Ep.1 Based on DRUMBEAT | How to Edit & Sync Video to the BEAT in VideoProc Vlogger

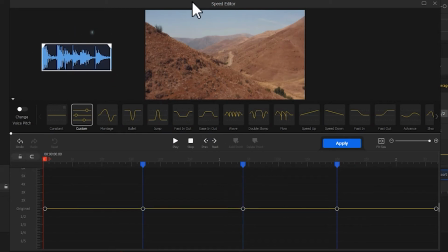(4:14)
By hearing the music and checking the waveforms, we can find the previous section has a faster tempo with continuous beats, and the latter part has a slower tempo, so here we can find a fast-lane effect. Select it. Drag the slider to adjust the position of the keyframes.
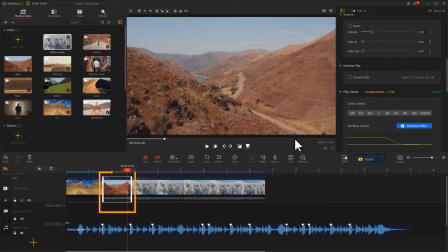(4:33)
Hit apply. Now, the position of the end of the clip is almost the same as the marker. Next, drag with your mouth to shorten the end of the clip. It will then display a green line for remaining that you've aligned the video with a marker. Let's preview the result.
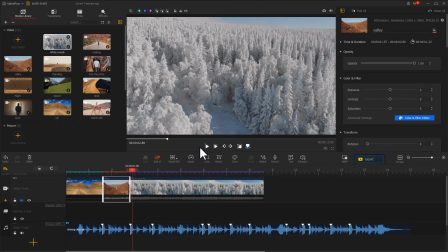(4:56)
Well, we've made a rhythmic edit. Apart from adjusting the non-linear speed, we have a quick way to change the video speed.
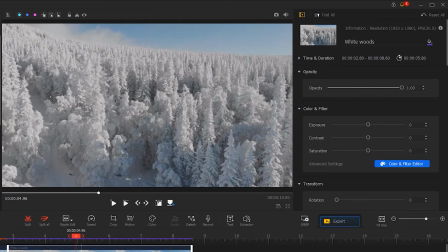(5:04)
Select a wide forest clip. Come over to the right to find the linear speed button under the play speed menu.
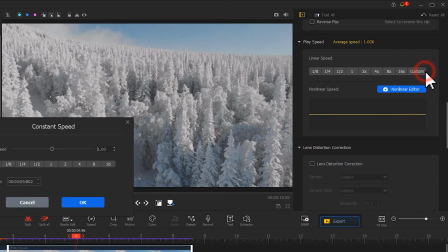(5:11)
Here, we have some preset speed ratio values. You can hit a custom to enter the constant speed panel, enter the wanted speed ratio value.
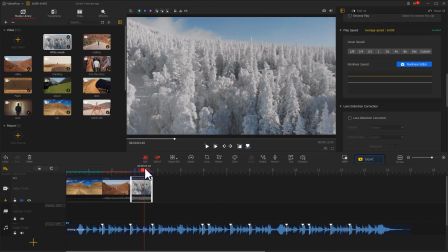(5:20)
Click on OK. Now you've changed the video speed and made it end at the position of the marker.
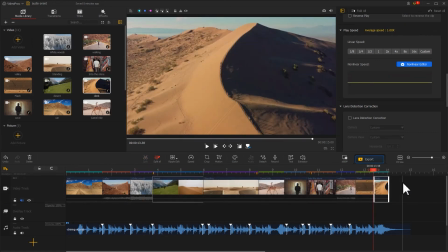(5:27)
A small tip here, you can select certain clips to apply the speed changing effects, but don't overuse it if you don't want to affect the rhythms of your storytelling.
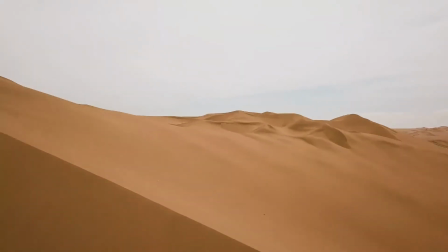(5:42)
In addition to changing video speed to match the music beats, we can add transitions to the beats.
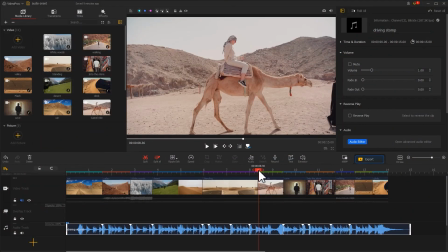(5:48)
For instance, let's preview these two clips.
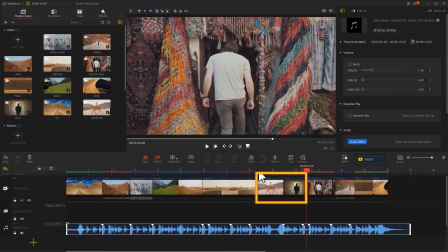(5:55)
The switch between them already gives the project an obviously rhythmic touch. Let's spice it up a little bit. Come over to the transition button on the top left.
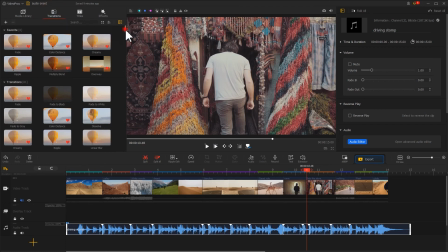(6:07)
Select it. There are many preset transition effects for you to choose.
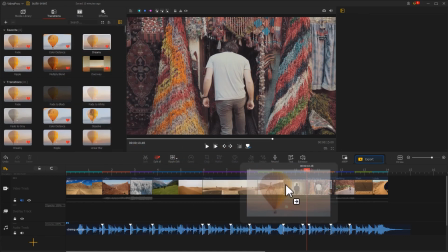(6:12)
Select the wanted one and drag it in between two clips. Drag with your mouse to tweak its duration.
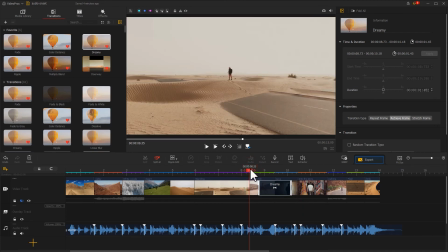(6:20)
That's it. Now let's preview the result.
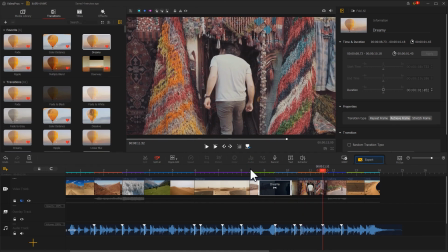(6:27)
The video looks more engaging.
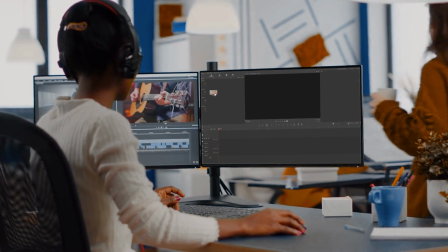(6:31)
Alright, now you've reached this video about how to add a video to the beat of the music in VideoProc Blogger.
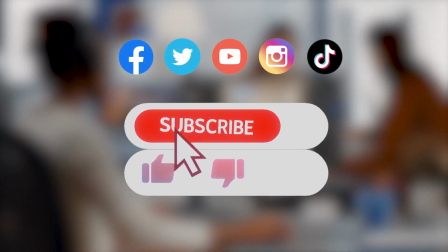(6:38)
I think you've got it. Don't forget to click the subscribe button to subscribe if you haven't yet.
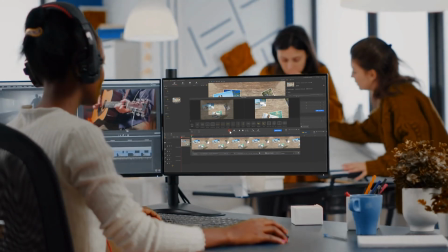(6:44)
We will see you in our next guide tutorial. Hope you enjoy. Bye.